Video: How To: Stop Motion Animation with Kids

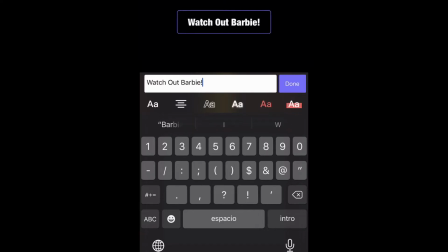So you go and you write out whatever you want your title to be, and then you have all your different options at the top where these little letters are.
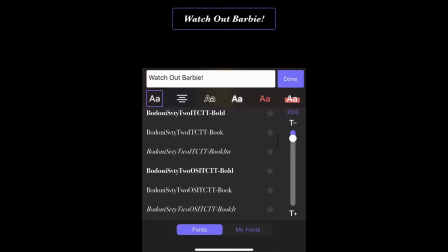So you can change your font, you can change your alignment, the style of your letters, the color, the background.
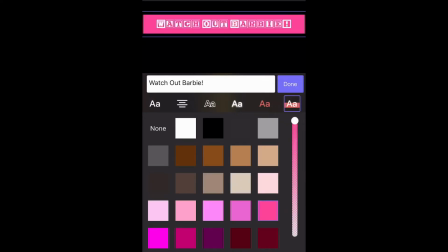There's so many choices you can do. So you kind of just play around with it until you're happy and you think it works.
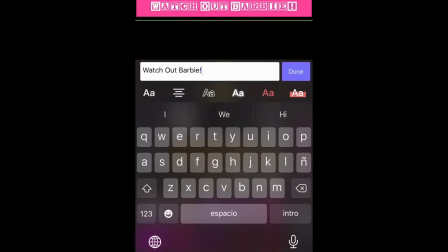I didn't really like this one, so I went back into my text on that just by pressing the actual green text box there,
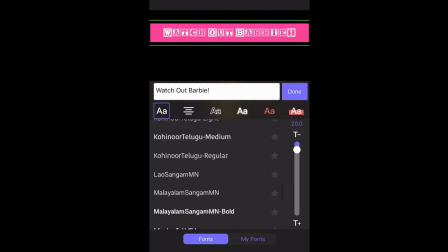and I just changed my font to something I thought was a little bit more Barbie-esque.
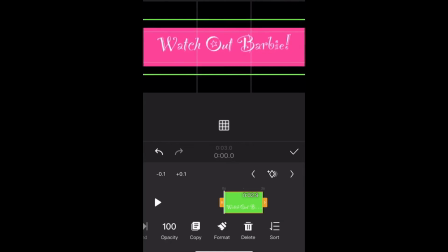And then I just made that a little bit bigger by putting my 2 fingers on the screen and just pulling my fingers out to adjust the size.
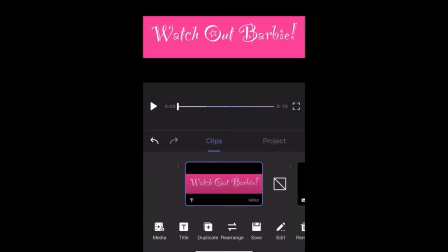You can make it bigger or smaller as needed. So I wasn't really happy with the fact that it was just kind of a boring title slide.
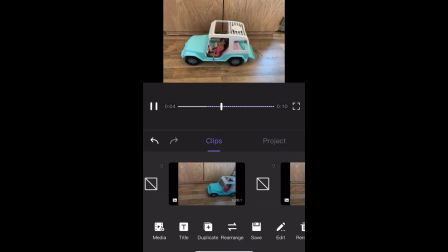So I went back into my title slide again just by pressing that slide,
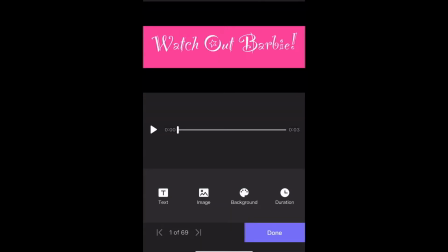and I went back into my text and I adjusted it by adding a little bit of a effect to it. You could do an effect or an animation. You have different choices for both of them.
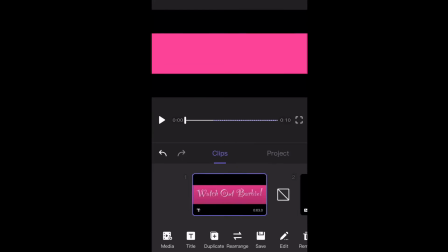And once I was happy, I wanted to add a little bit of audio. So what you do is you're going to go to the project tab and you're going to click on that, and then you can go to the audio, and there is tracks or record or whatever.
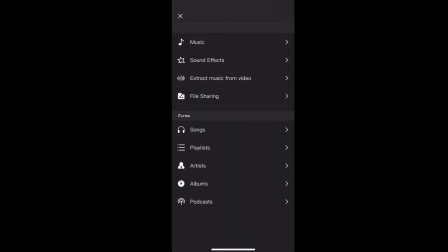So what I do is I just go to the exact spot in my video where I think I want to add audio, and I put in a sound effect. So I just kind of listened to what the different sounds were, like the car. And I thought that'd be fun to make it sound like she's beeping at her.
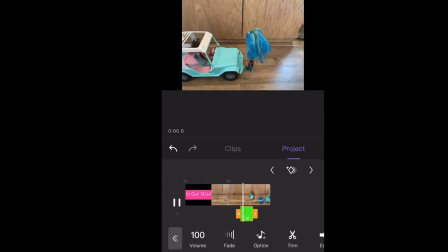So I put that there, and then you just kind of play it and see how it sounds, and you can adjust the length of the audio and exactly where it is by just playing around with that little green box where the audio box is. And after that, I decided that I wanted to add another little sound effect to make it sound like she was actually getting hit by the car.
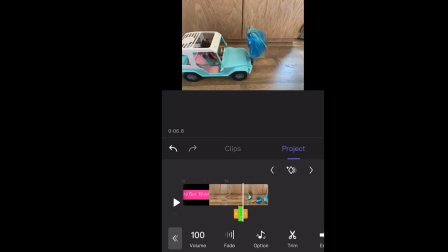So I just put my movie exactly where I thought that sound should be. And I went back into my audio, I put it into my track 1, and I got another sound effect. And the one I chose for this was the punch sound effect. So I just press it and put it back in there.
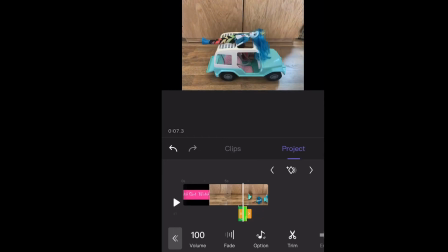And again, I did the same thing. I just adjusted the audio to exactly the point where I thought it should be. And the last thing I wanted to do for the sound effects was like give it a little applause at the end, like, yay, she didn't die. So I figured out, like, when she was starting to set up, that would be a good spot.
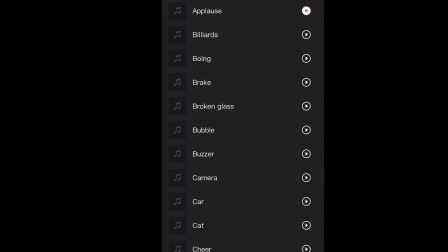And I just went back again into the sound effects, found the applause sound, and I put it there.
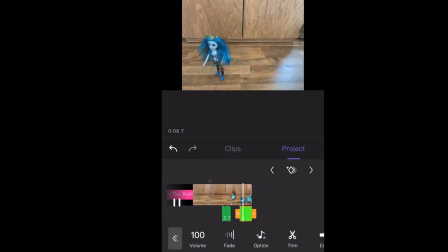So I thought it would also make it a little bit a better video if I added a song to like the whole entire video.
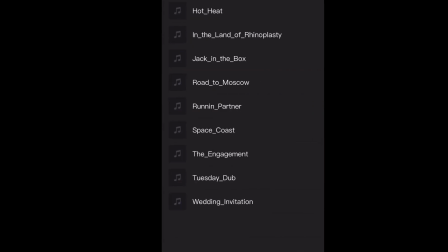So they have a few options on the app that I use, but you could also add in your own songs if you wanted to. So I chose this song and I just put it into my video the same way I did with my sound effects,
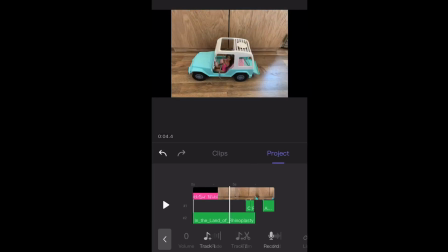but instead of doing track 1, I did track 2, so that way I can have them playing at the same time for when the sound effects do come up.
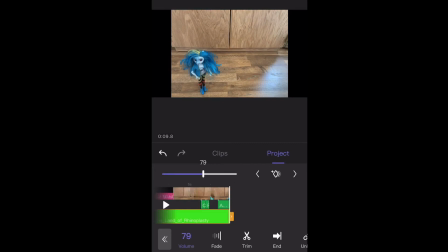And I just made it the entire length of my video. The last thing you're going to do is you're going to save your video.
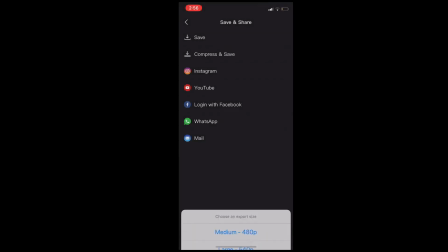So you're just going to press that little up arrow in the corner, and you're going to press save if you want to save it to your camera roll, and put whatever quality you want,
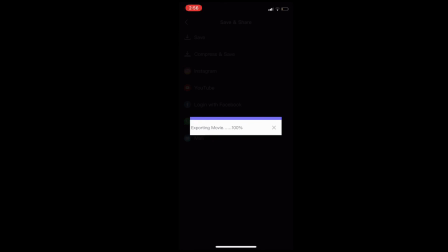and that's it. So let me go ahead and show you how my video turned out.
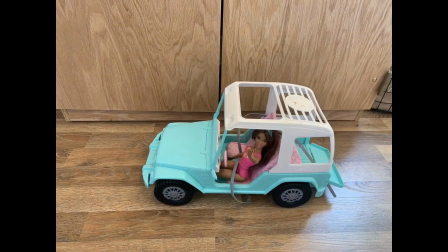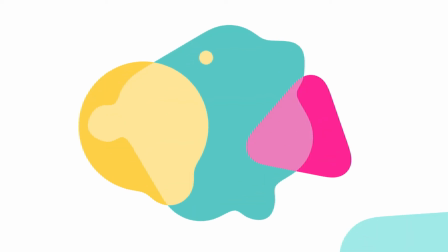If you like these types of videos and you would like to see more, go ahead and press that subscribe button.
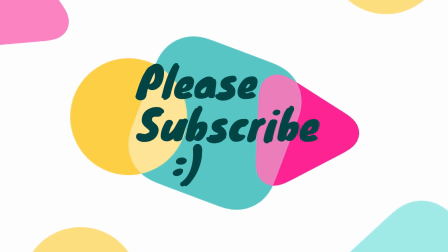Bye, y'all.